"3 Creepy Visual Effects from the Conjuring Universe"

watched this show for a while, you know I'm a big fan of horror, with the recent films from the Conjuring universe being some of the most fun. So, with The Nun out this weekend, we thought we'd take a look at some of the horror effects from those films, like the missing face from The Nun. There's two ways to pull off this look. The simplest way, which is how it was done in the movie as well, is to have your actors wear a black morph mask.
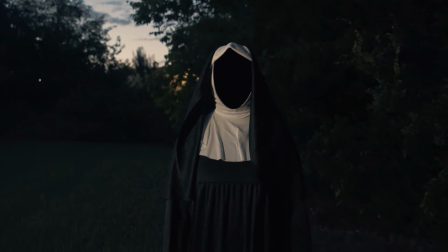42s
This thing right here. Luckily, the headpiece of the nun costume goes entirely around the face, so you don't have to worry about how it blends into the neck. And depending on your lighting, this could look perfect right in camera, like with these shots here. There's nothing extra that we had to do to make it work.
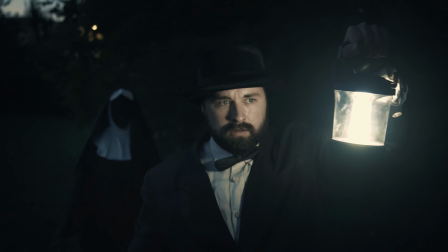56s
We lit it dark and kept our face in the shadows, and there you go.
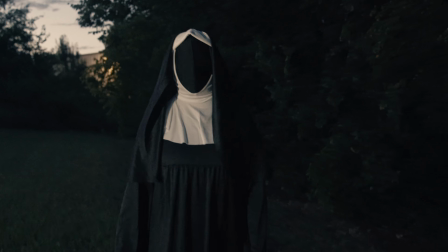59s
But if the mask does pick up some light like it does in this shot here, it'll ruin the effect and give away any intensity that you've built up.
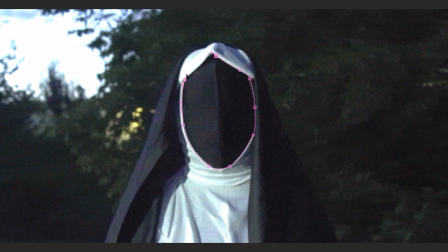65s
So if that happens, you can just track the area and mask out an adjustment layer over the face, then you could drop on the curves effect and darken it up.
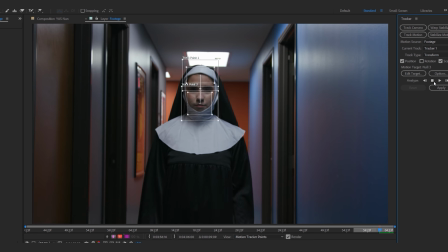72s
The other way to achieve this effect is to shoot without a mask, and in After Effects you can track the face and then mask out a dark solid above the face like this. And if you want to make it look more three-dimensional,
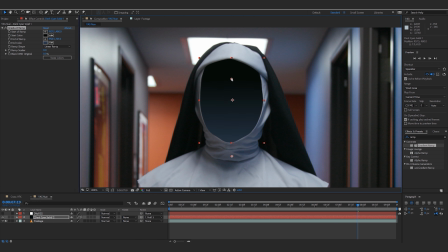82s
you can add a gradient effect and make one side slightly lighter and the other side slightly darker to give the impression of light reaching inside that hollow area. Of course, we are using it in this very specific nun-inspired way, but the general idea can be used for a lot of things, especially the morph suit.
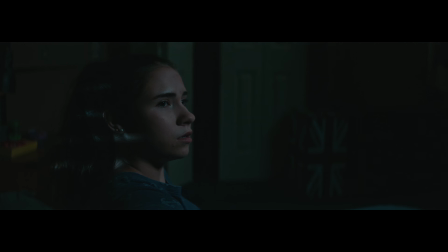98s
We've used that for a ton of effects, including the demon arm in my short film Ghost House. In this shot here, I had someone inside the closet with the morph suit on their arm, and then in post-production, Andrew Kramer added some cool ghostly particles coming off that arm, and we had our effect. So as always, take the ideas behind this one and run with it. Don't limit the concept to just this one use. But the next effect is one of the great moments from Annabelle Creation.
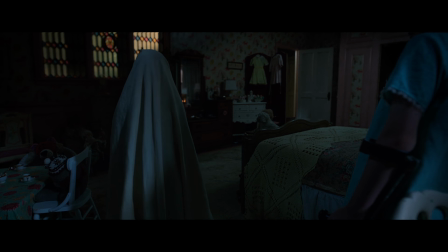119s
In this scene, a child-sized figure in a sheet walks towards the other character until the sheet drops, revealing nothing underneath. This one was directed by David Sandberg, and the very cool and creepy idea originated from one of his short films called Attic Panic. You can also see similar effects in the ghostly photography of Christopher McKinney.
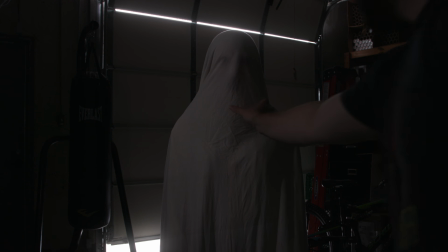135s
And this is another that is really effective, but actually very simple, since it's technically an object removal effect. So just like painting out wires or a boom mic, we need to get rid of the person once the sheet has been removed. When shooting, this is going to be easiest if you lock down your shot. If you do want to add movement or go handheld, it's going to make it a lot more difficult, but you can do it.
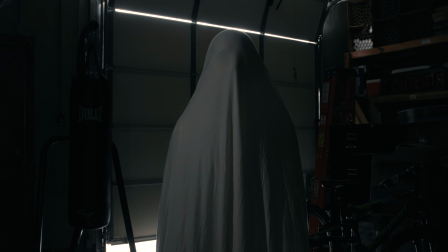154s
But the first thing that we will shoot is the shot with our performer in the sheet, then another person will pull the sheet off of them.
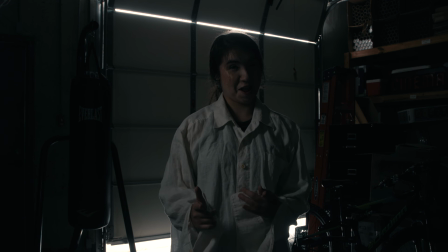161s
It's best to have the ghost actor wearing similar colors to the sheet so you aren't seeing through to their clothing, which would make for a less ghostly and mysterious effect.
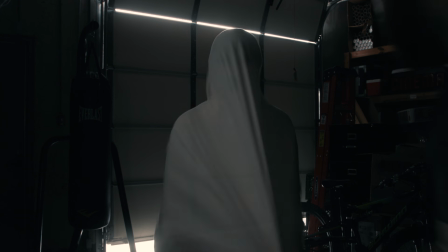168s
You can also get different looking effects depending on how the sheet is removed, fast or slow, or how much it's covering the ghost actor.
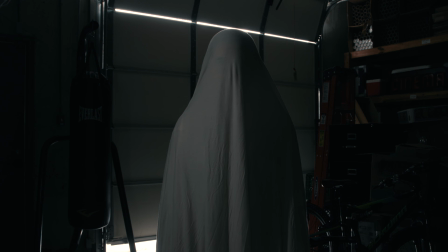174s
And to increase the creep factor, try to have the actor in different poses. Tilt their head around to get the best position that feels the most off to you.
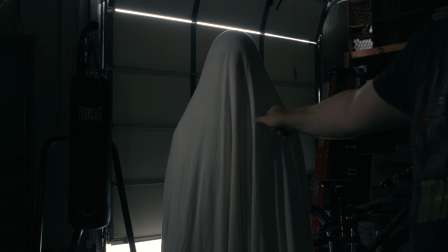181s
Now, for the effect to work, you need to make sure that the lighting remains unaffected between the two shots that we're going to be getting.
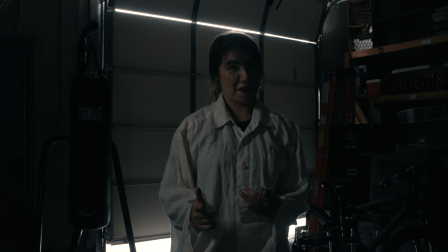187s
So position the light in a place where the actor's shadow won't be visible on camera, which is another thing that could break the effect.
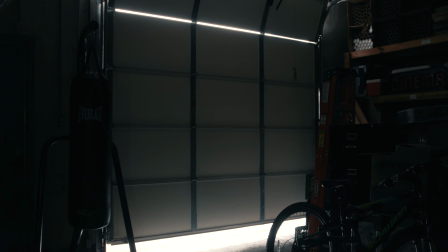193s
But once the sheet is removed, have both actors step out of frame so you can get your background plate clean without anything else in it.
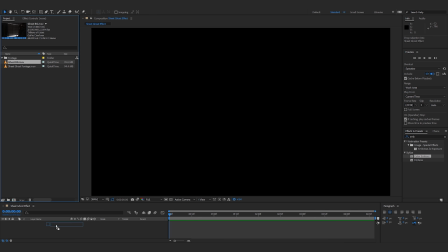199s
So we now have this clean shot that we can work with in the end. Now in After Effects, have the background plate as your bottom layer and the actors on the layer above that.
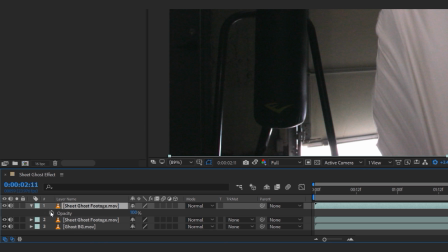207s
Duplicate the actor footage and keyframe the opacity to decrease over a few frames before the sheet is removed.
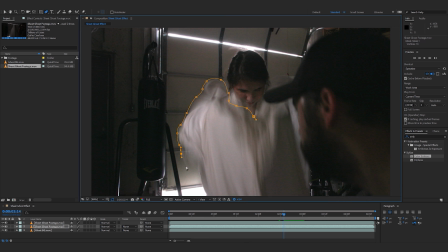213s
Now comes the frame-by-frame fun of rotoscoping. We are going to mask out the sheet starting with the first frame that we begin to see our ghost actor being revealed.
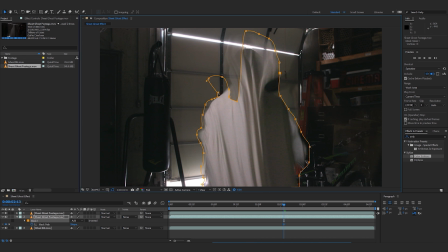222s
Then go through frame by frame, altering the mask around the sheet until it exits the shot.
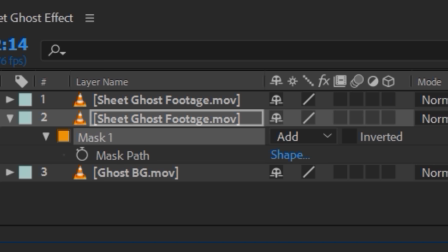226s
Of course, don't forget to hit the stopwatch next to the mask path or you have done all of that for nothing. And I've been there. Once that's done, you can keyframe the mask feather for the motion blur of the sheet over a few frames,
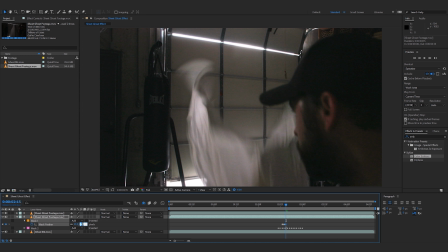239s
and since your actor is wearing similar color to the sheet, it's less noticeable if the actor's pixels are shown once it's feathered.
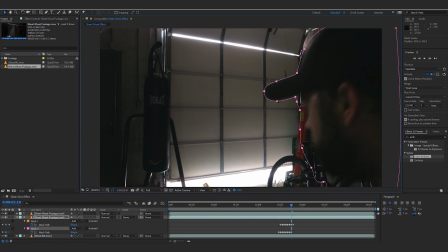246s
Then, if your second actor pulling the sheet is visible in frame, create a mask for that as well. Of course, you can use this effect on multiple things like objects as well, like getting rid of a chair.
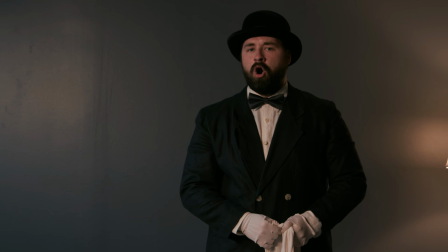254s Behold!